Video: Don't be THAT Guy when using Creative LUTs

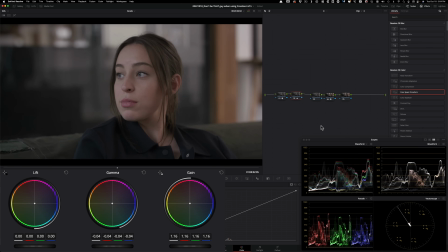491s
Take my gamma, pull it down a little bit just to give the image a little bit more weight and then gain up like that. And if I do before and after, we're making some difference and it's looking pretty good. I think the whole image is just a little bit on the warm side and we can even see it in our vector scope.
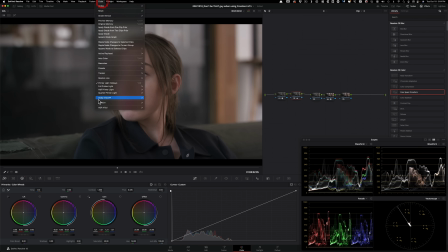508s
So what I can do is go under my printer lights, try it and test it. And then I'll give you the hotkey that I'm using. It's not going to show because I'm using my panel, but you're going to see the difference here, okay? In the numbers right here. So what I want to do is I want to just add maybe one cyan.
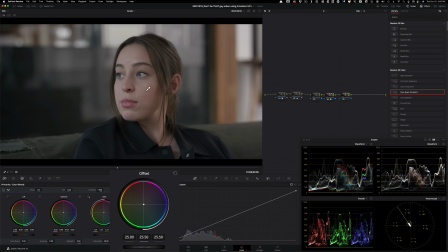525s
So let's add that up and see what happens. So if I do this and go back here, it looks good, not bad. What if we subtract one yellow? No, I don't want to do that. So I'm going to go back on this and then let's just do
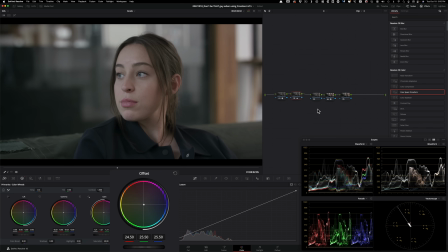540s
one, like subtract one red, and it does this, and that's not bad, okay? Another thing that I want to do here is I just want to give it a little bit more color. I feel like there's just not enough color in my image right now. So I'm just going to go under saturation, crank it a little bit. Not, well, always go too far and then come back.
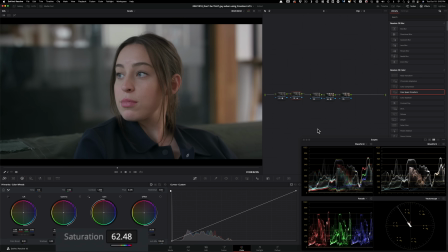558s
And I'm going to park it somewhere around here. I'm going to take my gamma, pull it down a little bit, gain, pull it up a little bit.
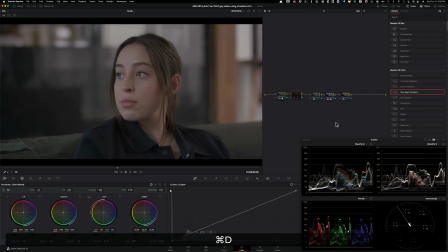565s
Okay, so this is where we're at right now, guys. It's looking good. It's looking pretty balanced. And then what I can do is I can go to my Rec 709. And then this is where I'm at with just like balancing and just adding a little bit of color to my image.
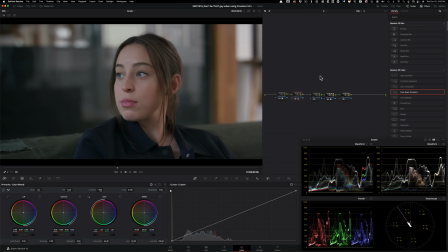581s
So this is where we're at. Now we're going to move on and we're ready for the LUT. So the only change I have to make here is change my output gamma from gamma 2.4 to Cineon.
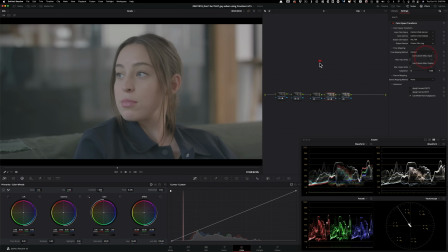591s
Okay. And as soon as I do Cineon film log, it's going to look pretty washed out.
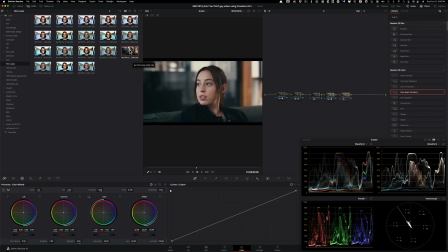597s
That's okay. Now let's go apply the same LUT. So I'm going to double tap on that. And now Look at the difference already in our image after doing a little bit of work compared to what the beginner had.
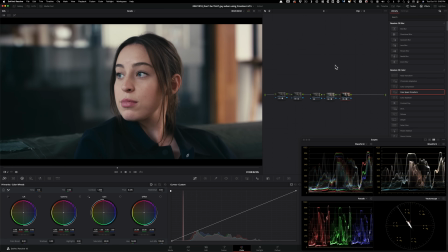610s
So let me just show you. Just look at the color difference that we have, how much more color information we have in our image here, just by doing a little bit of like prep work before applying the LUT compared to what our beginner ended up with.
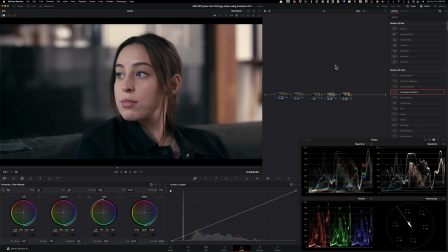624s
And even their version was like looking pretty good from where they started. But like, look at this. I mean, they're not even in the same league, right? Because even if I hover over on the skin, look at the skin indicator right here,
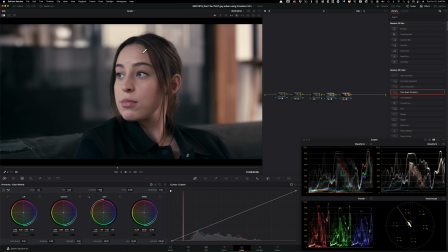639s
like how the skin is sitting to the right, like magenta, and it doesn't look right. But at the time it was looking okay. But like, look at our skin now, dead in the center where it's supposed to be. And overall, just the color separation is out of control, and we're not done yet, okay? So we still have a few things that we can do.
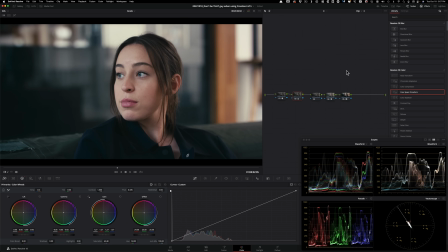657s
So one of the things that I want to do right now is I'm seeing that my highlights run a little hot when I apply this LUT. And that's the thing, the contrast is like really, really pushed on this LUT. So I want to do a few things. I want to go back in here. I want to drop my highlights. I'm going to grab my highlight slider and pull it back a little bit.
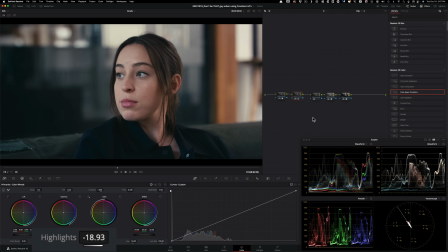675s
I'm talking like maybe 15 or 18-ish, like around here. That makes a big difference, okay? Because if I do before and after, you can see like how much more information we're retaining in this area. And then what I want to do is I want to go under my shadows and lift it up a little bit, not too much.
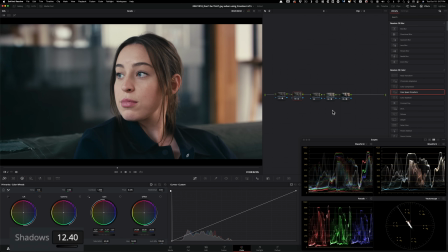692s
So I'll go to around 12-ish, somewhere around here. And this is where we're at right now. Now I'm going to take my gain and I'm going to pull it down just a touch. Again, not too much, but somewhere around here. And if I do before and after, these changes are making a big difference.
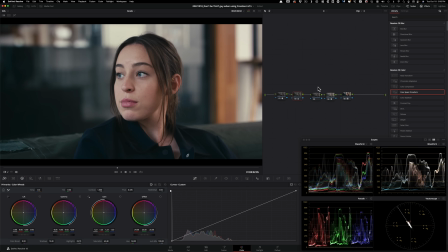710s
Basically, after applying the LUT, our contrast was too crunchy and we opened it up by using our shadows and highlights, okay? And another thing that I want to do is I want to go in here and create a very
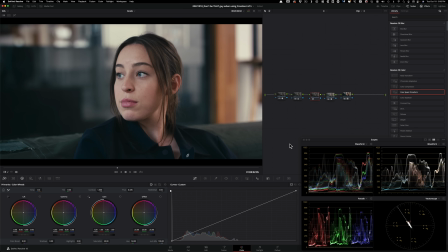723s
gentle custom curve to just kind of dictate the look a little bit more to like what we want than what the LUT did, okay? So we, again, buying back that control, okay? And it could be as subtle as this.
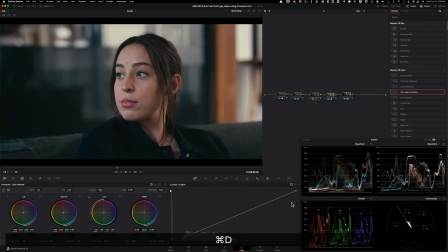736s
If I do before and after, you can see like how soft, like film-like contrast we're creating. And I'm just gonna do this to have some pop in my highlights, but then I'm doing a really nice gentle film roll off on the bottom end. And you can see that all the detail is there, but it's looking very, very cinematic, okay?
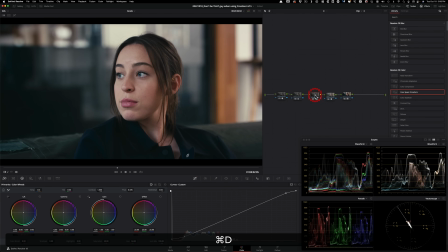756s
And this could be it. I'm keeping it very simple just to kind of show you how we can take the LUT and then build our look on top of it. I'm gonna create one more node, and that's for this purpose only. Right here, you see like with the 2383, it creates that orange and teal that is built into that LUT.
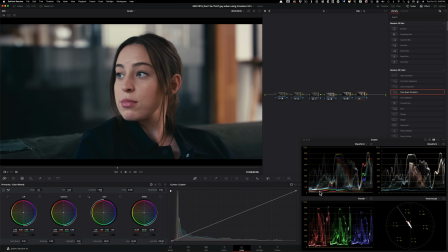774s
And let's just say that our director is like, I'm sick and tired of it. I want cleaner blacks. So to get the cleaner blacks, we do have to create a post LUT node right here. And then in here, all I have to do, I'm going to go under my log controls and I'm just going to subtract that cyan.
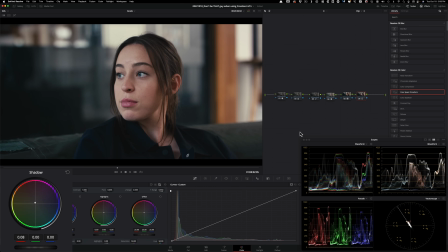792s
Okay. So I'm going to just pull up my reds a little bit in my shadows and you can see it already that we're closing that gap right here. We don't have to go too far. Even something like this is looking pretty good. And another thing that we can do is I can just take my shadows and pull them down a little bit.
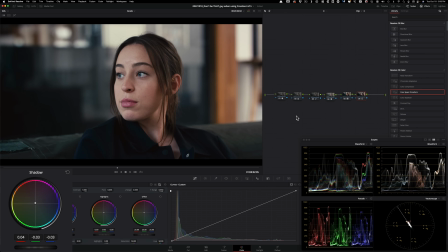808s
Not too much, but something like that to have like strong blacks. And I'm going to take my red and dial it back a little bit. Okay, not because I don't want to overdo anything. And if we look at our blacks now, they're looking a lot better.
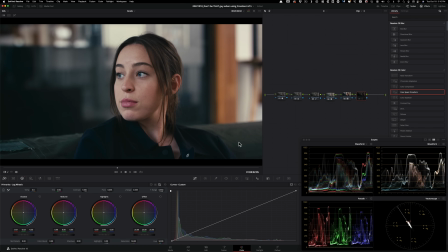824s
And now we don't have like a stylized matted blacks that we had with this LUT. This is more like a quote unquote Rec 709, what you would see on TV, where the blacks are very close to zero. And that's what we got going on right now. And it just adds a little pop to our entire image.
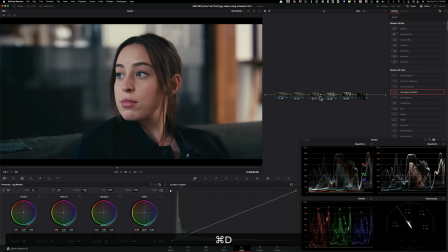842s
And that's what we ended up with, guys. So once again, if I were to undo that and all the changes that we made, this was just straight up with the LUT, but we had already done some homework just doing our primaries that gave us such a crazy leg up over a beginner's look.
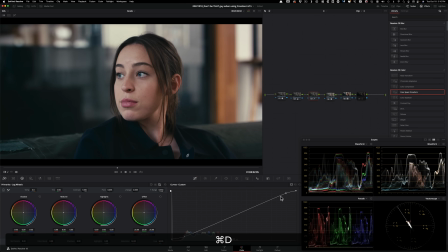860s
And then this is all cherry on top. We created a really nice gentle roll off by using our custom curve. And then finally, we just corrected the blacks per our director's request, and then brought them down a little bit for a sharper look.
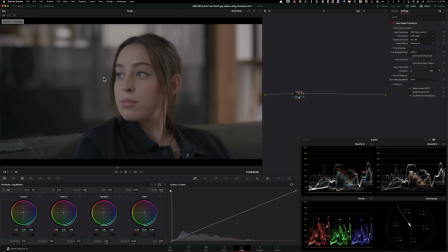875s
And if I were to now see our Rec 709, this is our Rec 709. It looks like log, right? But this is log. So this is our Rec 709. And then this is the look that we created.
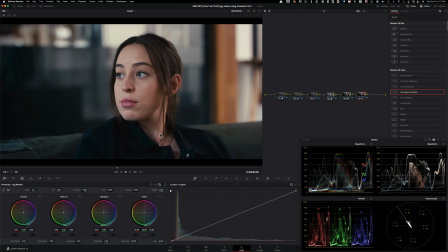886s
Everything is protected. All the detail is there in the highlights and in the shadows. And now if I were to compare it with our beginner's version, that was the beginner's version. And you can see how one directional it is compared to what we ended up with and how simple yet effective it was.
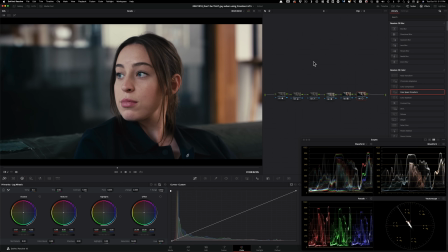904s
So now let's check out the final look in full screen.
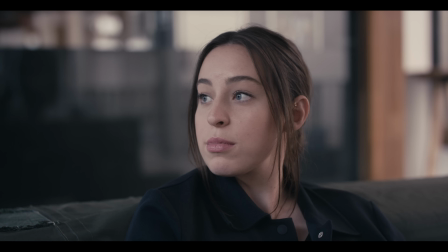So as you saw by watching this video, that color grading will never be binary, right? Zeros and ones. Color grading will never be objective. There's always going to be different routes you can take to get to your destination. But hopefully this cleared up some things that you can do when using LUTs to get a better result out of your image. Also, I want to know your thoughts. Like when you use LUTs, like do you feel similarly like I used to, like where it just takes so much control?
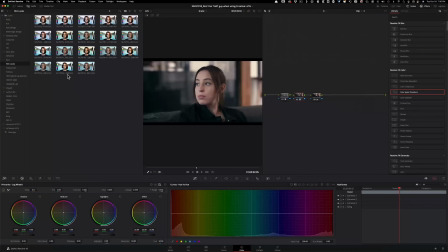942s
Or do you love what it does, like where it just gives you a completely different perspective and a look that you couldn't come up with on your own? So want to know what you guys think. Drop a comment below. If you're enjoying this content, then do me a favor, smash the like button so we can reach more awesome people such as yourself. Do not forget to sign up for the live webinar. Like I said, the seated are limited. Link is in the description, so check it out. I want to see you guys next Monday at 11 a.m. Pacific time. On that note, work hard, get obsessed, get possessed. I will see you guys in the next video.